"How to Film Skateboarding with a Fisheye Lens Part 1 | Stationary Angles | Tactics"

What's up, this is Tim with Tactics Board Shop and today I'm going to give you some fundamental tips to improve the look of your fisheye clips.
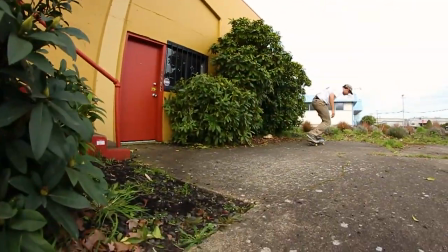[0:11]
This video is going to focus mainly on stationary single trick angles where the filmer is not traveling with the skater.
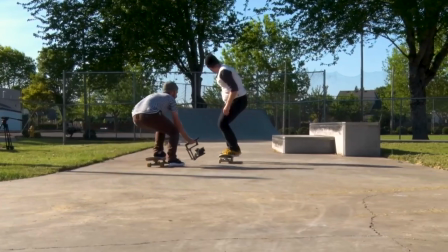[0:17]
In part two, we'll talk about follow filming. Alright, let's get started.
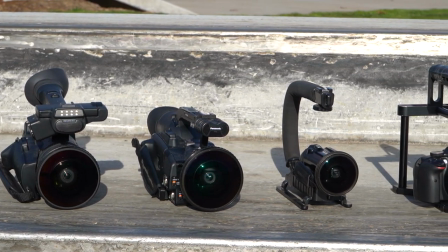[0:23]
No matter what kind of camera you're using, whether it's a VX, camcorder, DSLR, GoPro, or even a phone,
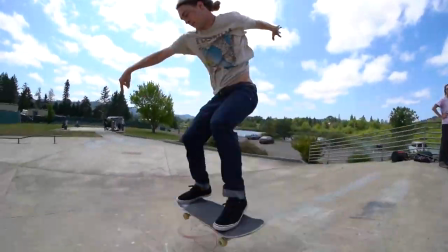[0:29]
a fisheye lens can enhance the footage by getting in close to the action while still keeping everything in frame.
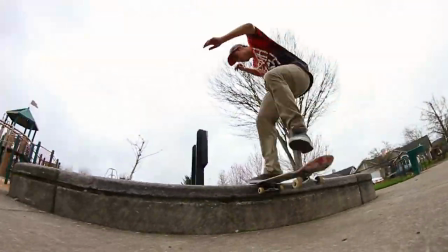[0:35]
When used properly, a fisheye lens can make the skater look like they're going faster and make gaps and ledges look bigger.
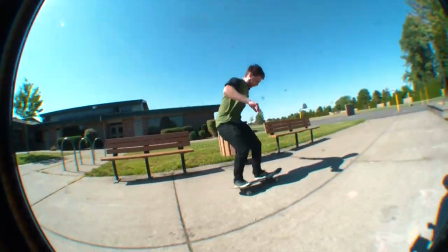[0:41]
But when improperly used, a fisheye lens can actually have the opposite effect, making tricks look slower and obstacles look smaller.
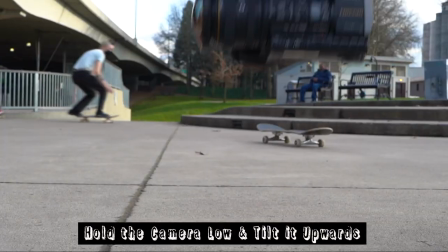[0:49]
The first and most fundamental tip is hold the camera low to the
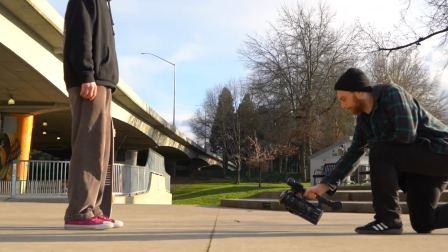[0:54]
ground and tilt it up slightly to get the entire body of the skater in frame.
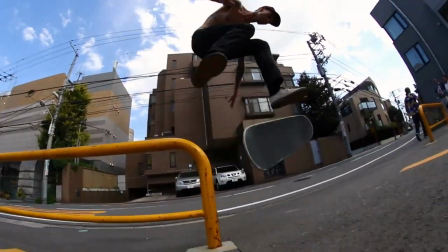[0:59]
In most cases, this will be the default angle with a fisheye.
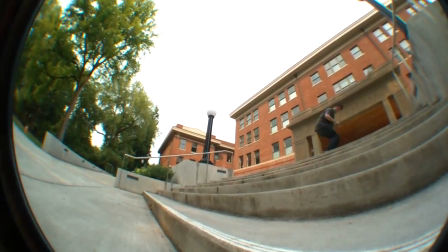[1:02]
When you hold the camera low, it will make any trick the skater does look a little bigger and any obstacle look a little taller.
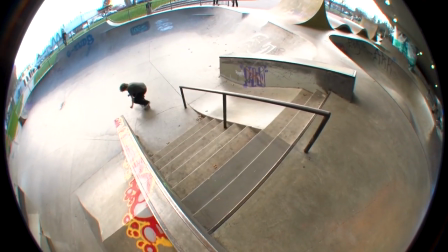[1:09]
But if you hold the camera too high, it will have the opposite effect. Look at this side-by- side comparison.
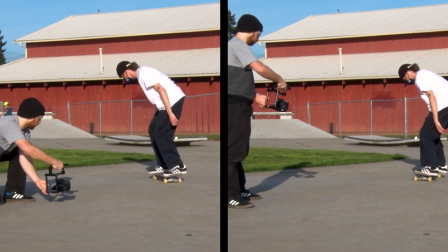[1:15]
On the left, the camera is low and on the same plane as the skateboard, but on the right, I'm holding the camera hip-high.
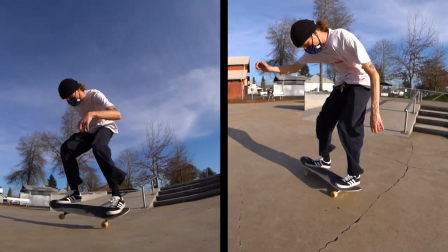[1:23]
The angle on the right makes the trick look smaller. Here's another example on a ledge.
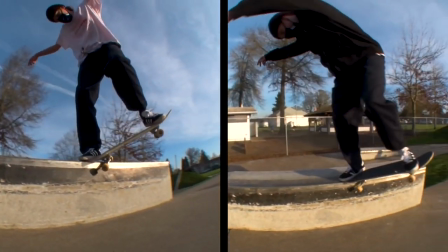[1:28]
Holding the camera above the ledge makes it seem shorter than if I'm holding the camera ground level.
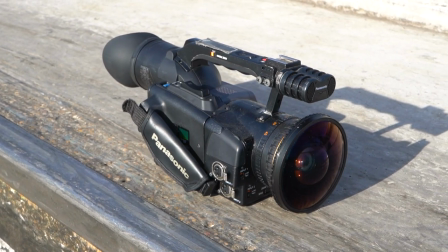[1:34]
Having a handle on the top of your camera makes it much easier to get the proper angle,
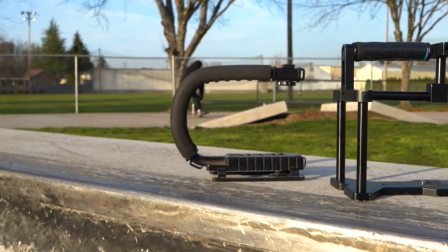[1:38]
so unless your camera already has a built-in handle I highly recommend getting some kind of aftermarket handle.
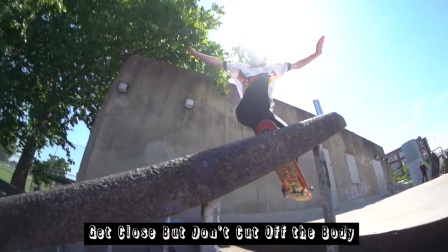[1:44]
Next is get as close to the skater as you can without cutting off their body.
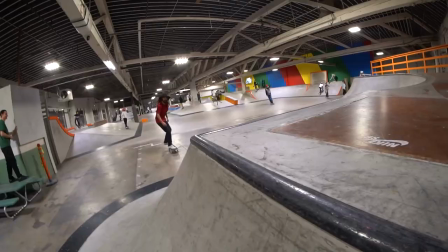[1:50]
Keeping their whole body in frame is important because it shows off the skaters style and it gives more context to the spot and of the trick.
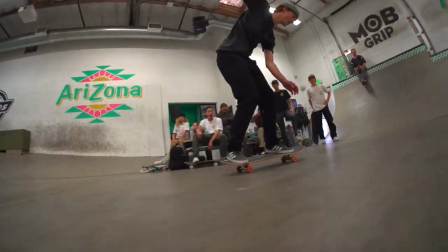[1:57]
If it's just the board and the shins in the clip, you miss out on a lot. Each camera and lens setup is going to be a little different,
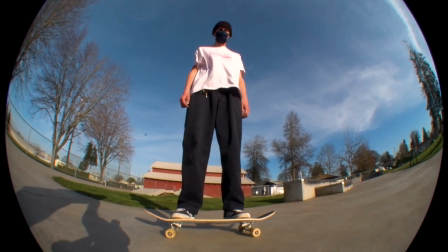[2:04]
but spend plenty of time familiarizing yourself with it to find the sweet spot where the skater fills the frame but isn't being cut off.
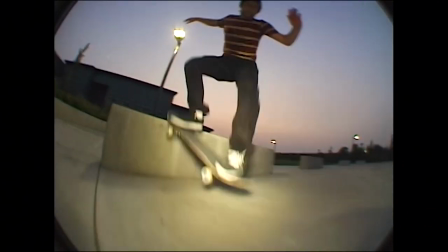[2:11]
Cameras that shoot in a 4x3 aspect ratio like the VX1000 and other standard definition cameras actually have an advantage in this area.
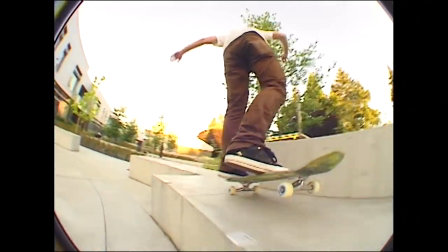[2:20]
Since the The 4x3 frame is a little bit taller than the 16x9 aspect ratio that most HD cameras shoot.
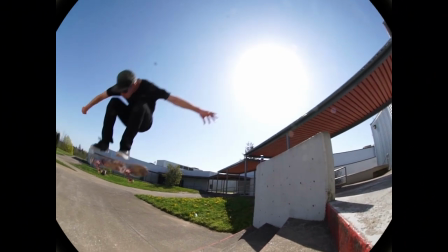[2:27]
It's easier to get closer without cutting off heads.
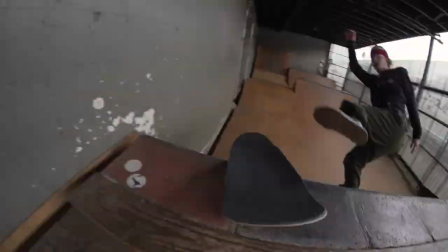[2:30]
Usually, to get the best shot, you have to be right in the danger zone where boards and limbs could potentially fling and hit you or the camera.
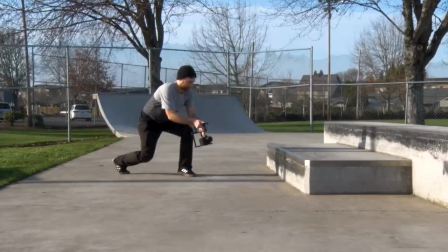[2:38]
This is why I recommend learning to do what I call blind filming.
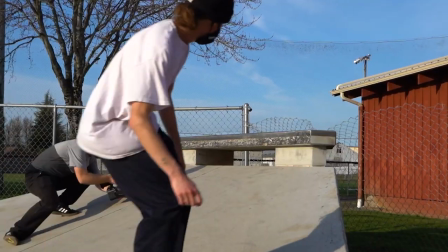[2:42]
You need to practice enough with your fisheye to the point where you know what's in frame without having to look at the viewfinder or LCD screen.
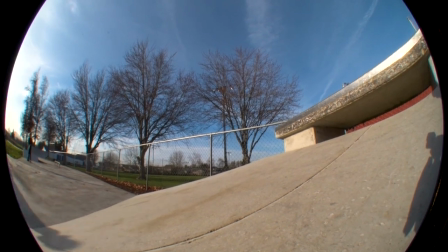[2:49]
Being able to film confidently without looking at the viewfinder allows you to watch the skater and react more quickly when the board inevitably flings at you.
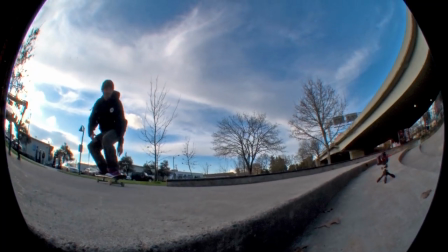[2:58]
Many times I'll use the viewfinder for the first few attempts or on a warm-up trick until I get the motion for the shot down,
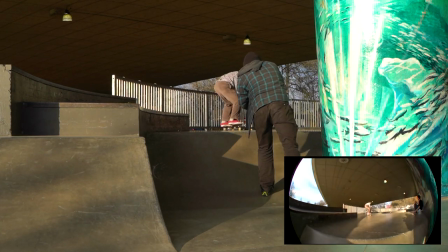[3:04]
or I'll practice the camera motion a couple times before they try it. Then I can rely on muscle memory so I can watch the skater and have a quicker reaction time.
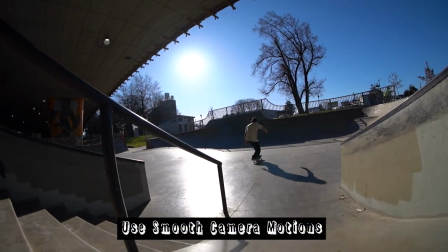[3:13]
Up next is use smooth camera motions and try not to swing the camera quickly.
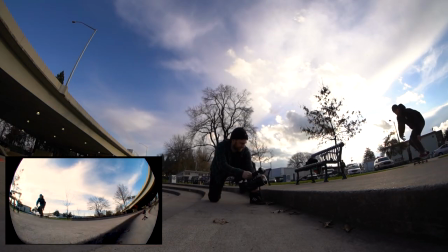[3:19]
Moving the camera slower and smoother will give you a crispier looking clip with less motion blur.
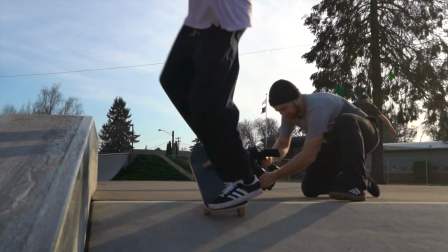[3:25]
Use two hands to stabilize the camera and rotate the camera from the front rather than from the back.
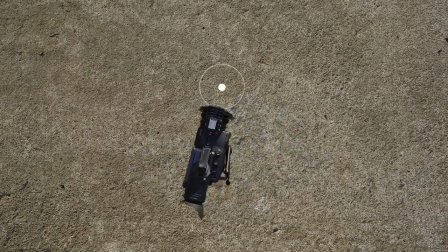[3:31]
Imagine the tip of the lens being the pivot point for the camera, making the back end swing while the lens stays relatively in the same place.
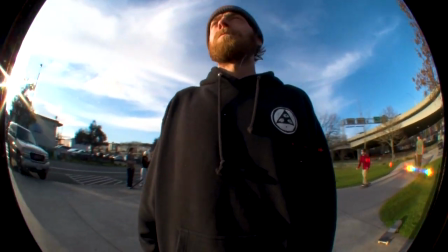[3:39]
Turning the camera like this will reduce some of the nauseating motion blur and give it a cleaner look.
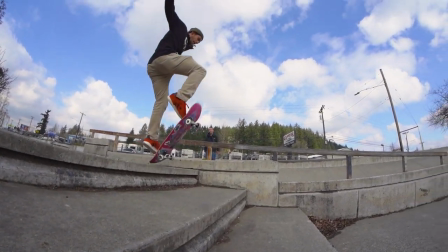[3:44]
A technique you can use to absorb some of the camera swing is to frame the skater to come in from one side and then exit the opposite side of the frame.
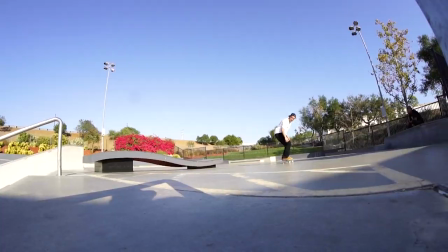[3:53]
Not only does this reduce the required camera motion but it also makes the skater look like they're going a bit faster.
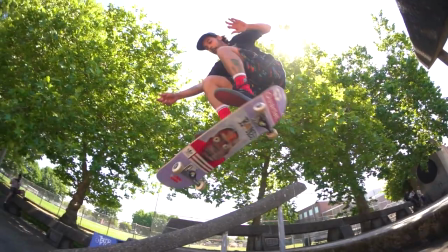[3:59]
They're small on one side of the frame then large in the middle and then small again on the opposite side.
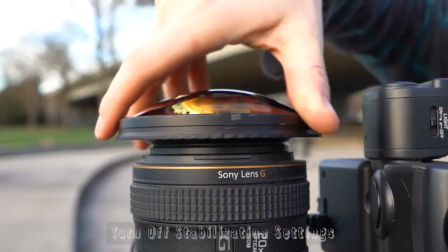[4:05]
Next if your camera has a stabilization setting make sure to turn it off when you put on the fisheye.